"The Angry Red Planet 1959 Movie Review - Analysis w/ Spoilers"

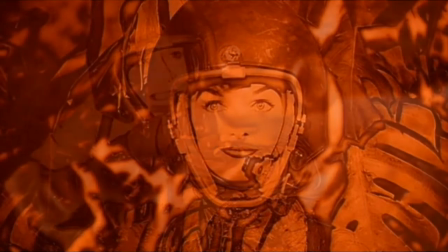I can totally imagine what the chemicals on another world would do to my vision especially if
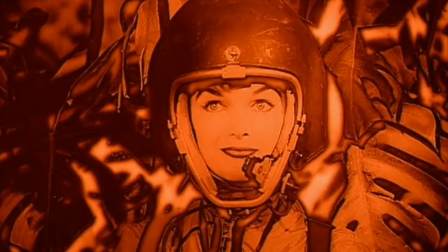I'm not wearing a visor yes when leaving the ship the cruise space helmets have a lack of protective glass you know visually from a filmmaking standpoint I understand why the glare of a shield would prevent the
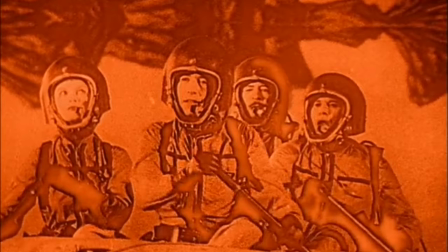audience from clearly seeing the faces of the crew I thought that that was an interesting choice to sacrifice realism for aesthetic in this case i suppose they thought that maybe the audience wouldn't notice but many of them did a
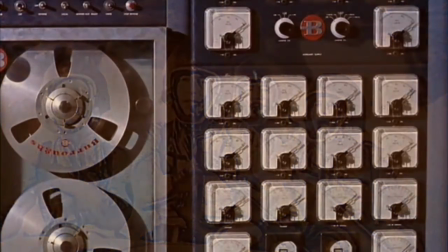lot of the spaceship technology was of the time with lots of flips and
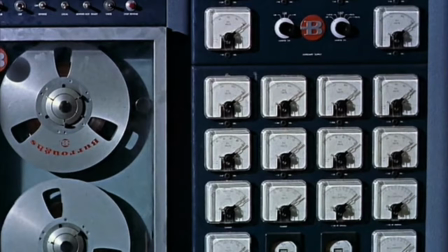switches which looked a little rudimentary again straight out of a child's imagination or a comic book.
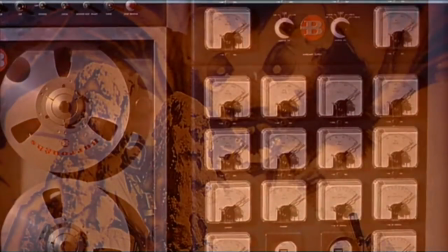The most iconic feature of the film is the 40 foot rat spider monster which actually
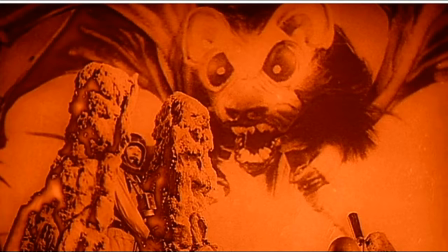is a marionette about 15 inches high and a combination of a rat, a bat, a spider, and a crab. The monster was crude but this creature was one of the scariest aliens
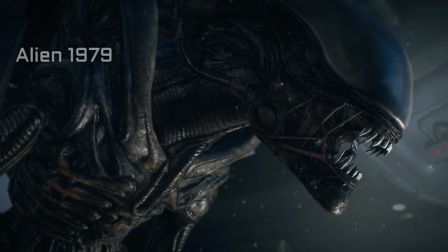before the xenomorphs in the movie Alien in 1979.
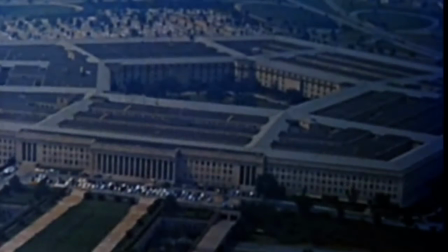Among the assets of the movie was a bounty of government stock footage.
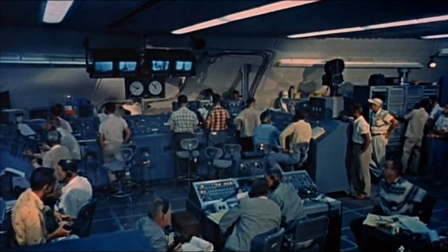They tried to match it up but unfortunately it's comically obvious.
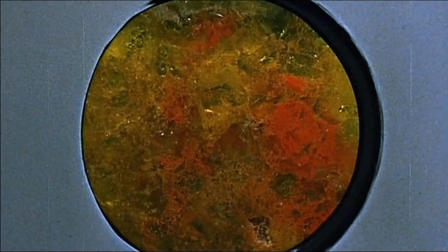And lastly the end credit visuals were really awesome. I enjoyed it quite a bit. A kaleidoscope of jellies and possibly even jello used to create a bit of eye candy for you as you watch the credits.
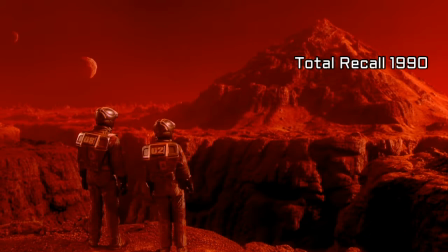The influences that you can see in pop culture from this movie.
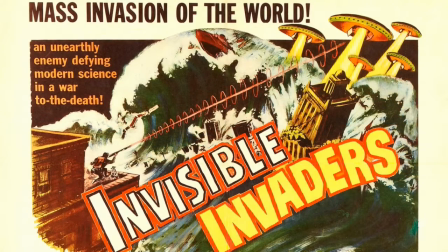Invisible Invaders, released in 1959 as well,
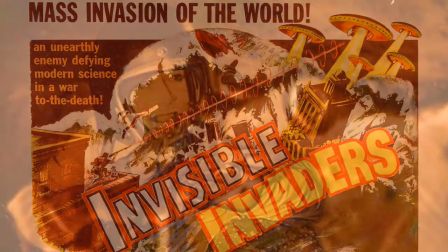reused most of the musical score for this movie. there's also a scene where Sam is using his gun but
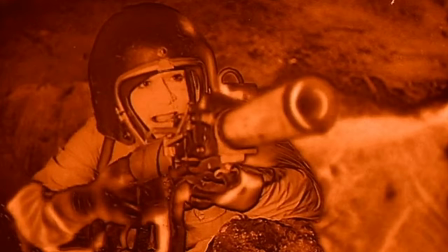it's not working and he says I'm giving it all she's got hey that sounds like something from Star
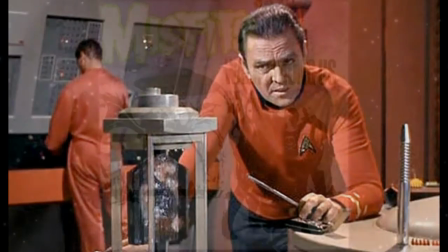Trek perhaps and the famous rat spider monster is
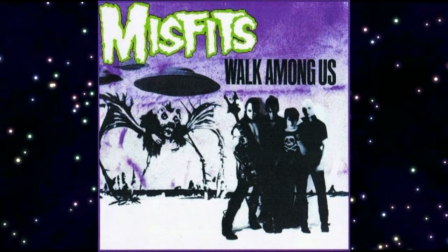the same one that is featured on the cover of the album walk among us released in 1982 by the misfits the performances.
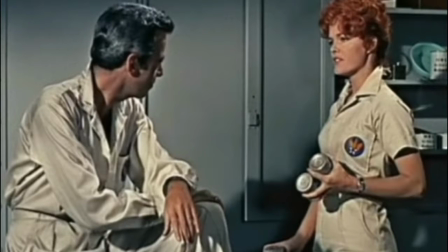The performances were really good. However, it is a time capsule of what was expected as good acting for 1959.
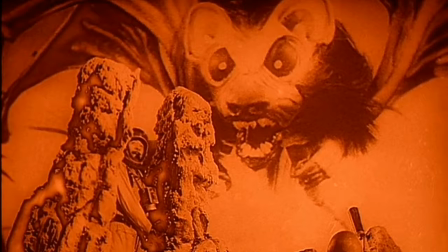The best part of this movie, the best part is the rat spider monster.
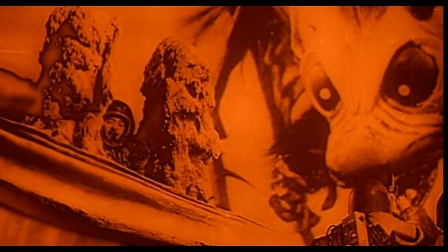You know, I bet it really scared a lot of kids back in 1959. That monster is pretty nasty looking.
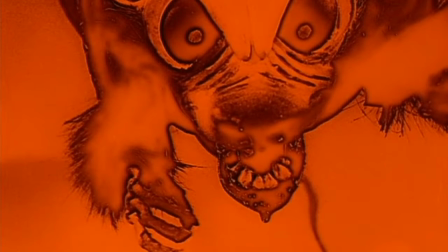It doesn't look real, but if you're a kid, it would look kind of real to you.
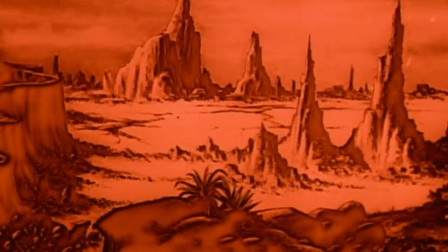I also like the visuals of the Martian city and the landscapes of Mars. A great concept and truly unique. My wish list.
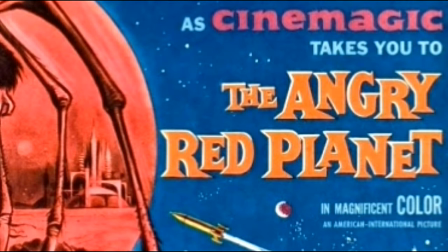You know, I wish that the Cinemagic effect would have worked.
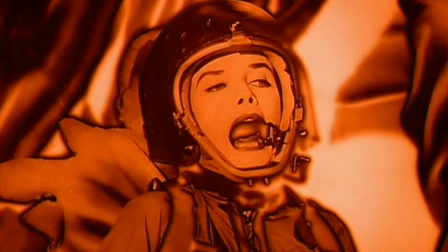I'm not sure what the difference would have made, but it would have been nice to see the vision that the filmmakers were actually imagining.
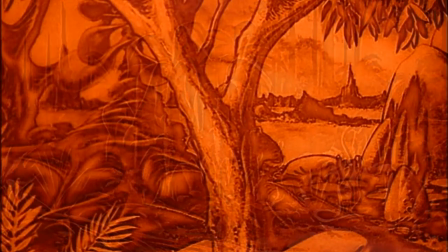And I also wish that the hand-drawn plant life were actually real.
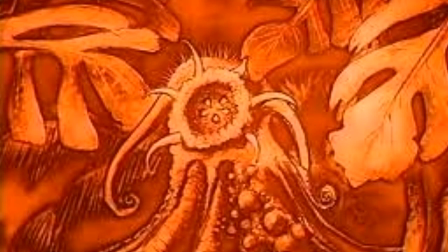Even the landscapes and the cities, all that. I just wish all those visuals had been actual props.
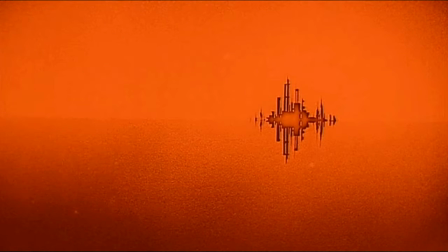They definitely had the budget for it and it would have given the visuals some much-needed dimension.
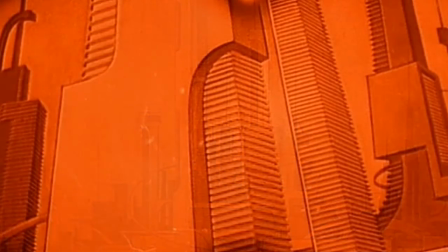I really like the drawn ideas but for a film it just wasn't tangible enough to work.
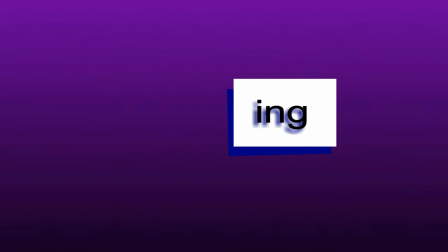The ending. The ending was a little rushed but definitely really good.
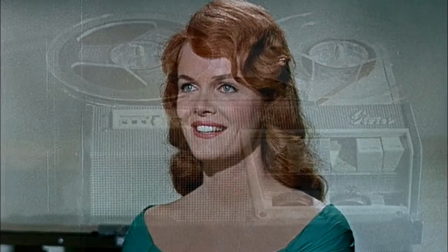I enjoyed it.